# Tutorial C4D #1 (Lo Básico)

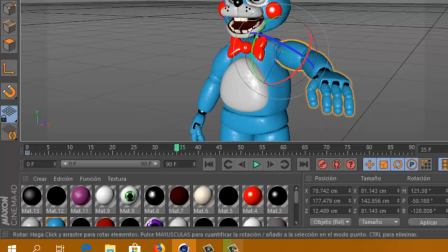esperen aquí cuando tenemos a los 35 frames movemos el brazo y ahí si apretamos de nuevo la llavecita
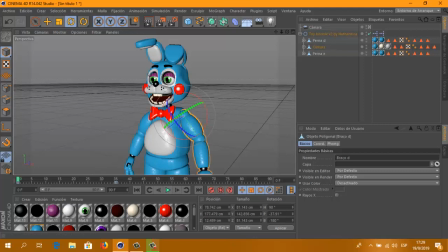y lo que va a pasar es eso de que el ser del frame 0 hasta el 35 va a levantar la mano así ya vieron que levantó la mano el macaco otra manera de animar que
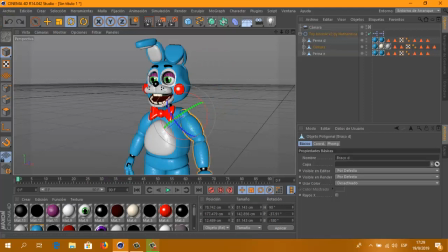es más rápida pero no siempre es la más la más segura que es fotogramas
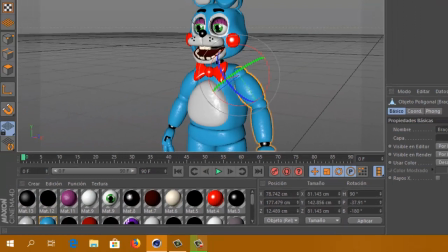clave automáticos lo único que tenemos que hacer es ir a cualquier lado yo por ejemplo en 35 sin sin poner una llavecita al principio la apretamos acá y ya está activo tenemos el recuadro rojo nosotros lo único que tenemos que
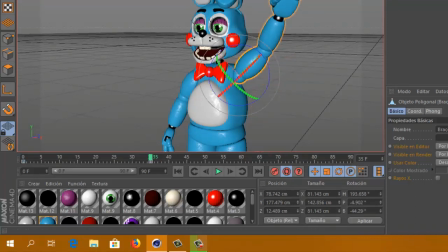hacer es levantar la mano y ahí ya se van a crear ya se van a crear los dos automáticamente por esos automáticos bueno ya teniendo en cuenta esto ya podemos empezar a animar esto ni pregunten que es no sé
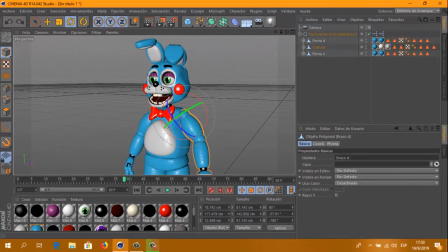a ver qué es no ni idea bueno ahora vamos a empezar a animar tienen que estar seguros de que quieren que haga el personaje yo por ejemplo voy a hacer que levante la mano pero claro miren yo puedo hacer esto
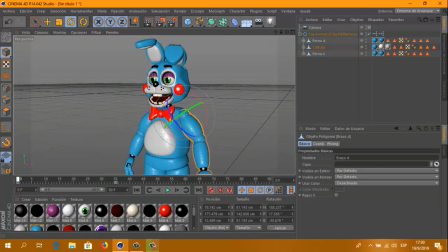esto y listo ya hice la animación no vieron que queda feo porque el personaje se queda re duro y se mueve el brazo nomás y se mueve feo entonces entonces lo que podemos hacer es lo que tienen que
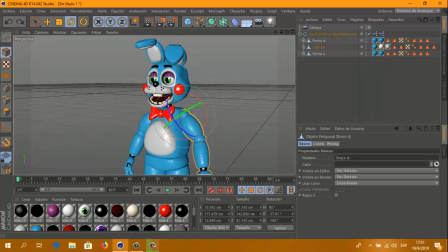hacer es que se mueva casi todo el cuerpo las piernas no importan tanto pero mientras se mueva todo el cuerpo que todo el cuerpo haga sinergia con la mano que se vaya a levantar está perfecto por ejemplo yo voy a hacer eso de que la mano se perdón de que la mano se levante
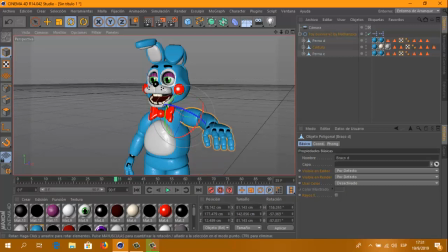acá los 35 así como siempre hacemos que se levante hasta acá y ahí está se levanta y vamos a hacer 25 frames antes no perdón 45 esto ya depende de
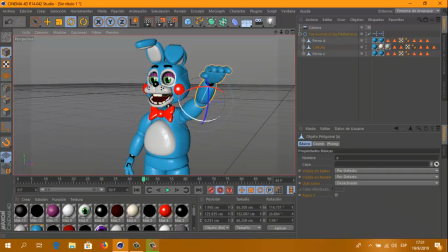cómo ustedes quieran hacer la animación yo la voy ser un poco realista por así decirlo por lo que las partes más grandes van a durar cierto tiempo y las las más chicas van a durar menos o más se podría hacer así y
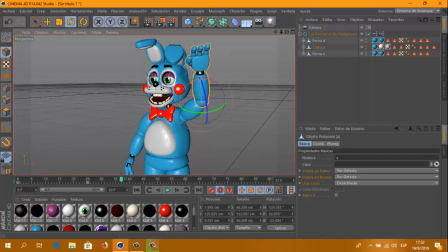quedaría algo así después la manito que ya esté levantada de antes vieron que queda más realista de que la parte miren acá está
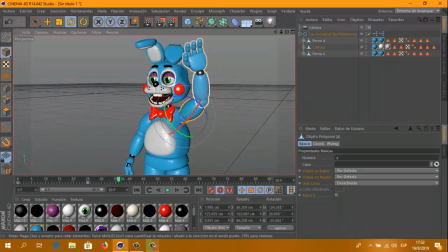del 0 al 35 frame por lo que es medio lenta la parte después está desde 0 a 25 va a ser más rápida después está hasta 20 prestando de 5 frames y queda así queda mejor mejor visualmente y todo
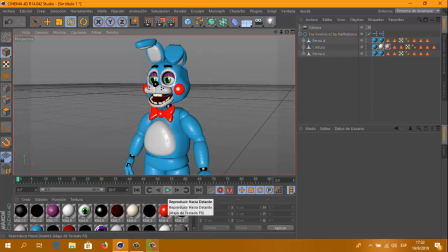Y ahora, está bueno el movimiento de la mano, me gustó, pero el personaje sigue quedando duro. Vamos a... Ahora lo que vamos a hacer es mover las diferentes partes del cuerpo.
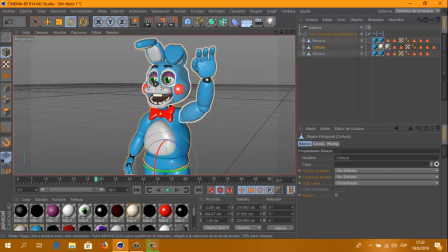Y hacer que reaccionen al brazo que se levanta. Por ejemplo, podemos hacer que primero el cuerpo baje.